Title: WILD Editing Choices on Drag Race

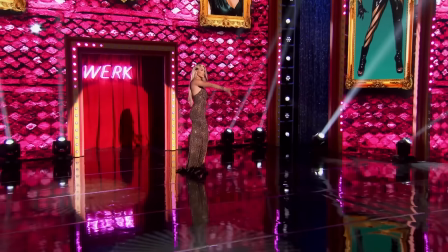4:04 We saw it with season 14, where they filmed a Willow elimination in only a top four,
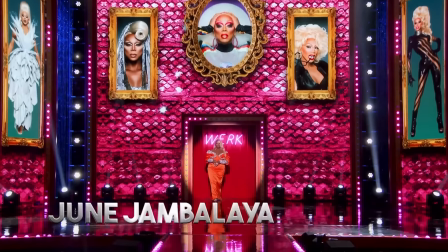4:08 and I think that's what Rue announced at the reunion, but because they ended up going with the double Shantae ending,
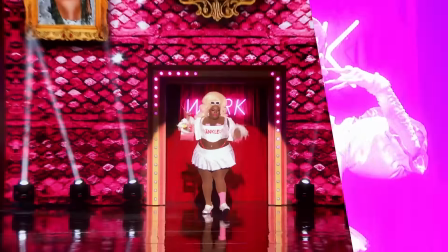4:13 they had to redub Rue saying a top five instead.
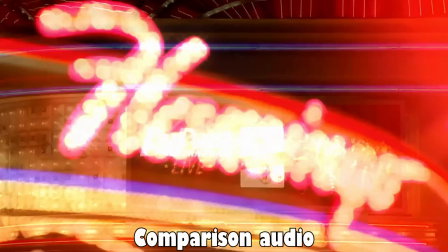4:16 Now, from the stage of RuPaul's Drag Race live at Flamingo Las Vegas, and our final five queens.
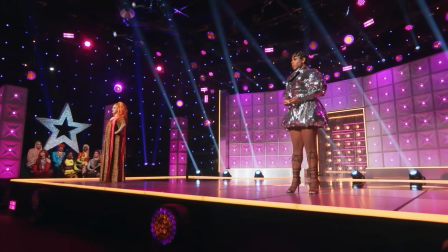4:25 But I think the one that's the most revealing or the one that's trying to do the most damage control is the All-Stars 7 one where they insert Rue saying,
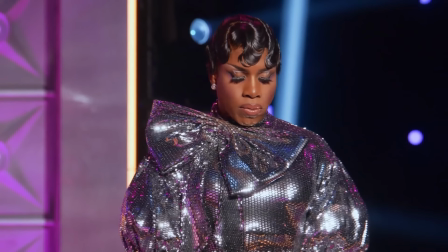4:33 based on this lip sync and your performance all season long,
I've made my decision.
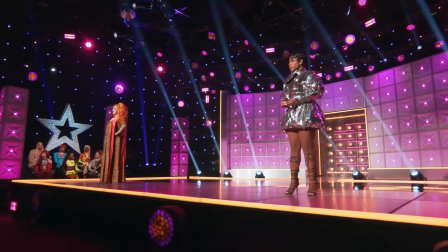4:40 We'll get back to this lip sync a little later, trust me. But there was a big intention behind the insert of based on your performance over the course of the whole season.
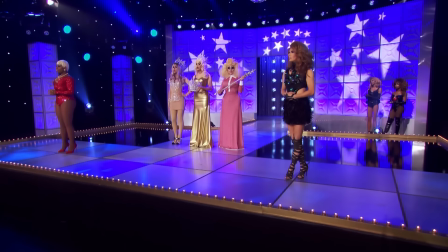4:47 These types of post-filming audio inserts goes to show that the show is never really done filming or planning.
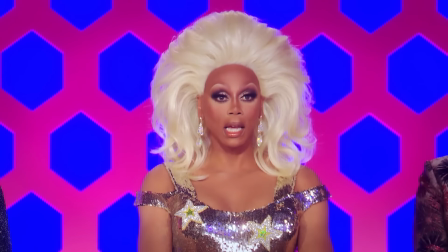4:53 Sometimes they make a change really late in the game after they already filmed all their footage and they kind of have to do something really quick.
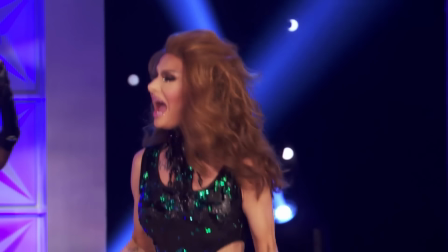4:59 Most of the time, I think it's because they're trying to make a big decision for the better or just a big clarification, but these ones definitely lead to a slippery slope of speculation.
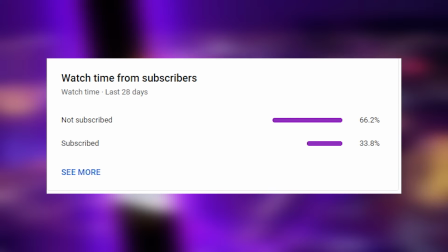5:07 Winner, winner, two chicken dinner.
Also, if you enjoy my content, please consider subscribing.
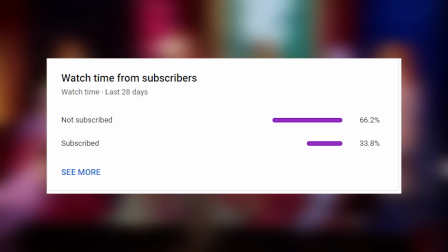5:12 I'm trying to hit 100k by the end of the year, and with your help, I could totally do that. Majority of you guys aren't subscribed, so I would just love to have you here.
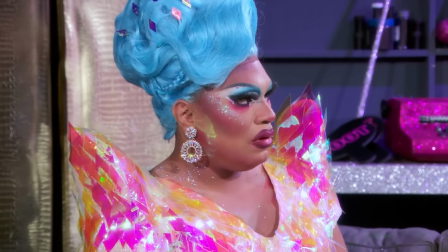5:19 And lastly, for audio cuts, we're getting more into the sound effect or voice line territory. There are some really memorable sound effects from the show, a lot from the recent seasons.
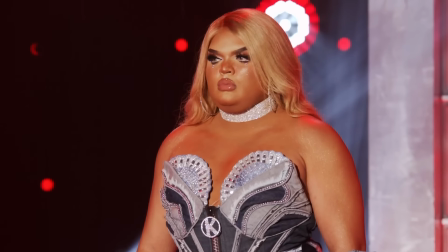5:27 I remember the pork chop one, regardless of if I want to or not.
The pork chop.
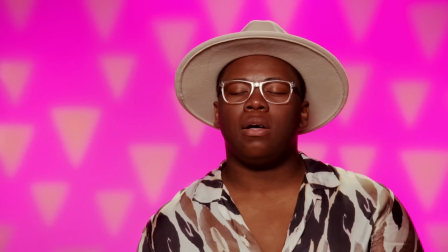5:34 What?
And the It's Chocolate sound, though I think it sounds like Among Us, I think is really funny and just dramatic the way they did it.
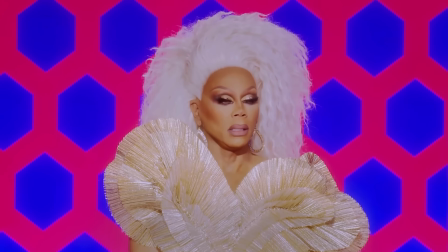5:41 It's chocolate.
The most iconic one is the rattlesnake sound.
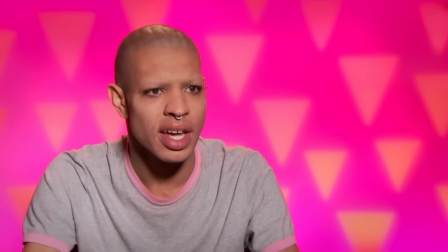5:46 I can only ever hear Drag Race when I hear this.
I'm not gagging.
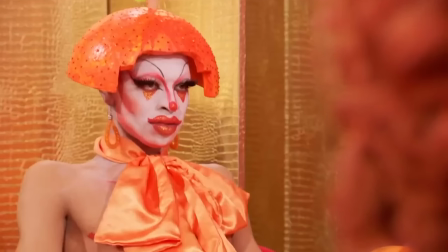5:52 I mean, I'm gagging it from like the smell.
It's honestly just the perfect reality show sound.
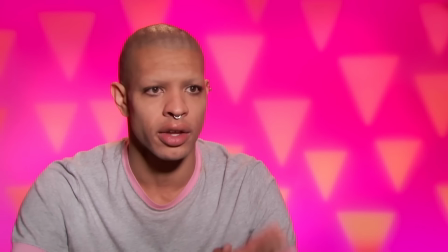5:59 The early seasons also do something really, really funny with how they repeat voice lines a lot.
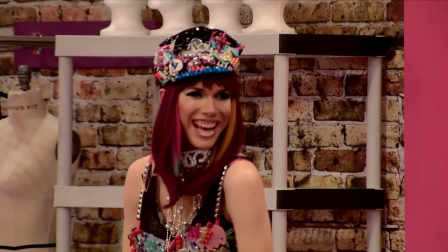6:03 JJ Lee walks in on season 5, says that she is a really laughy queen, and then they continue to play the exact same laughing clip over and over again.
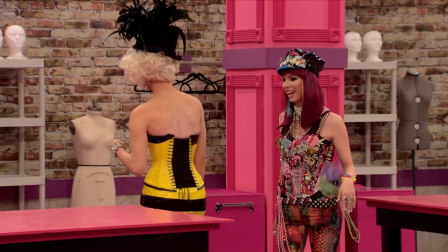6:11 She laughs a lot. I just like to be fabulous and fun.
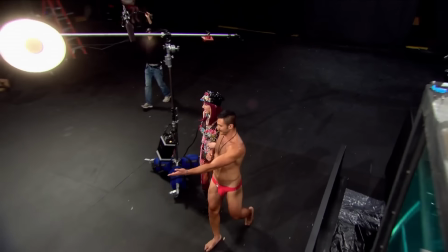6:19 Hi. Hey, Rue. I'm not sure. Oh.
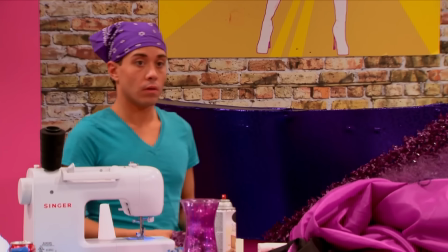6:23 And the one that takes me out, the one that I can't justify in any way other than they were just trying to mess with the edit,
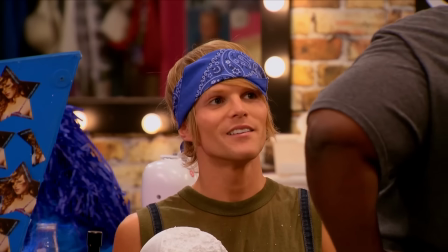6:29 is the audio clip of Jiggly saying very Saint-Tropez like 3 times in one episode.
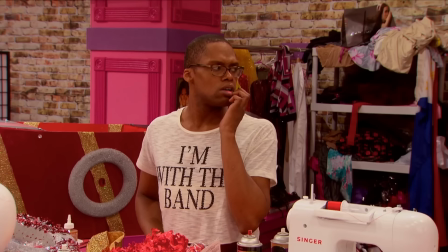6:33 I love you for you. Very Saint-Tropez. Bright colors. Very Saint-Tropez.
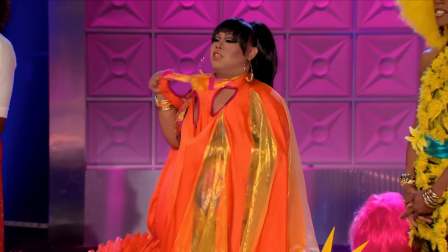6:39 Because my outfit is really a swimsuit. Oh, wow.
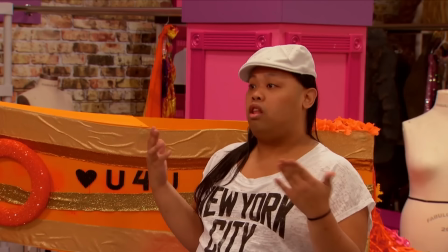6:44 Oh, yeah. Very Saint-Tropez.
Two of those being back to back, not even really hiding it.
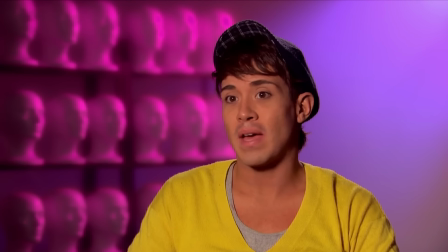6:49 But they threw the clip in anyways to, I don't know, provide clarification or just, I don't know.
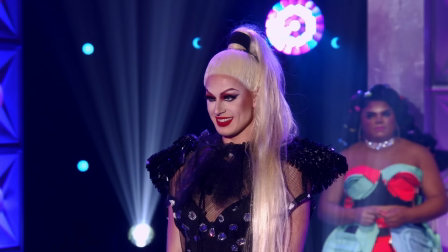6:55 Let's now move on to some shady cuts. These are moments where Queen's reactions to things are put following someone saying something.
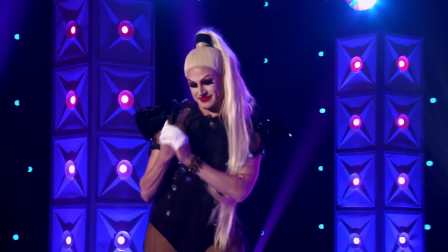7:01 Sometimes this is a natural occurrence, while other times it's completely from a different time.
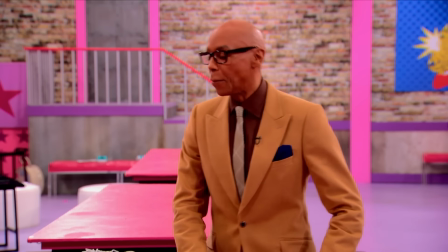7:06 A moment like this with Jocelyn and Bianca comes to mind.
You're a butch queen. Where are you gonna draw your inspiration?
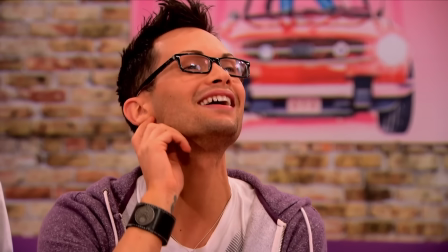7:12 Bianca Del Rio.
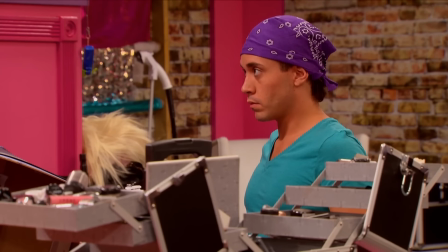7:16 They did a lot of this back in seasons 4 to 6, where they would have someone say something and then it would cut to a reaction, but then like in the background of the same clip,
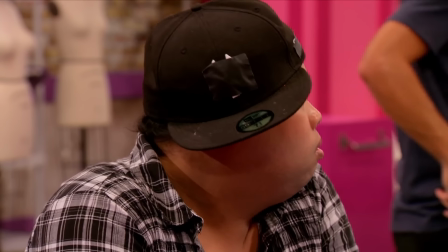7:24 the person would be on a different side of the room. They've gotten a lot better about the continuity of people though, and it's become a lot more natural with the cuts.
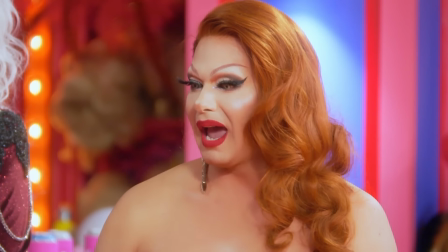7:31 This is a lot more recent and it's my absolute favorite. Any time that Alexis cried on All Stars 8, we would get a cut to Jessica just looking at her.
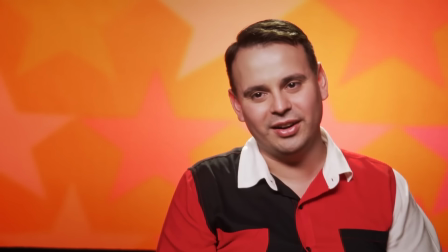7:39 It was not lost on the editors how much Alexis cried and how Jessica was just so fed up with it, so I'm glad they played into it.
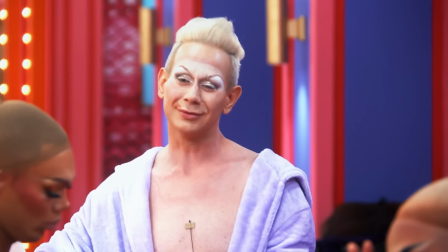7:48 I know that when our lives have been the darkest, it's been this thing that we do.
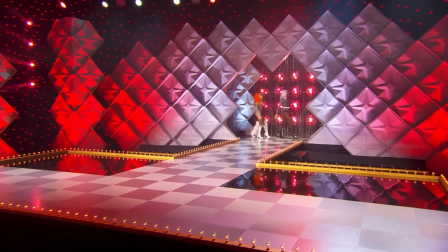7:55 Out of all the shows in the franchise, I do think that Canada has the funniest editors, and I'll get back into that in a little bit.
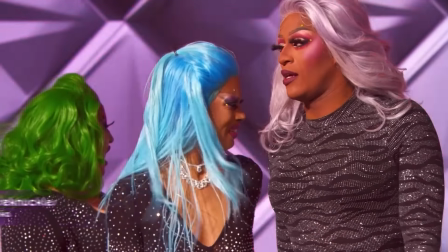8:01 But the shadiest thing they did was in Not Sorry About It, where they cut to everyone messing up at the end.
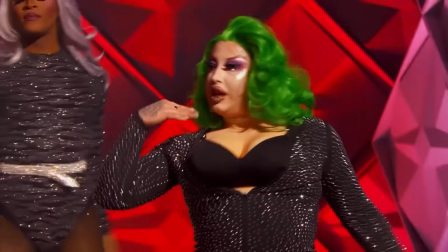8:07 How this wasn't like a bottom 5 or 6 lip sync, I will never know.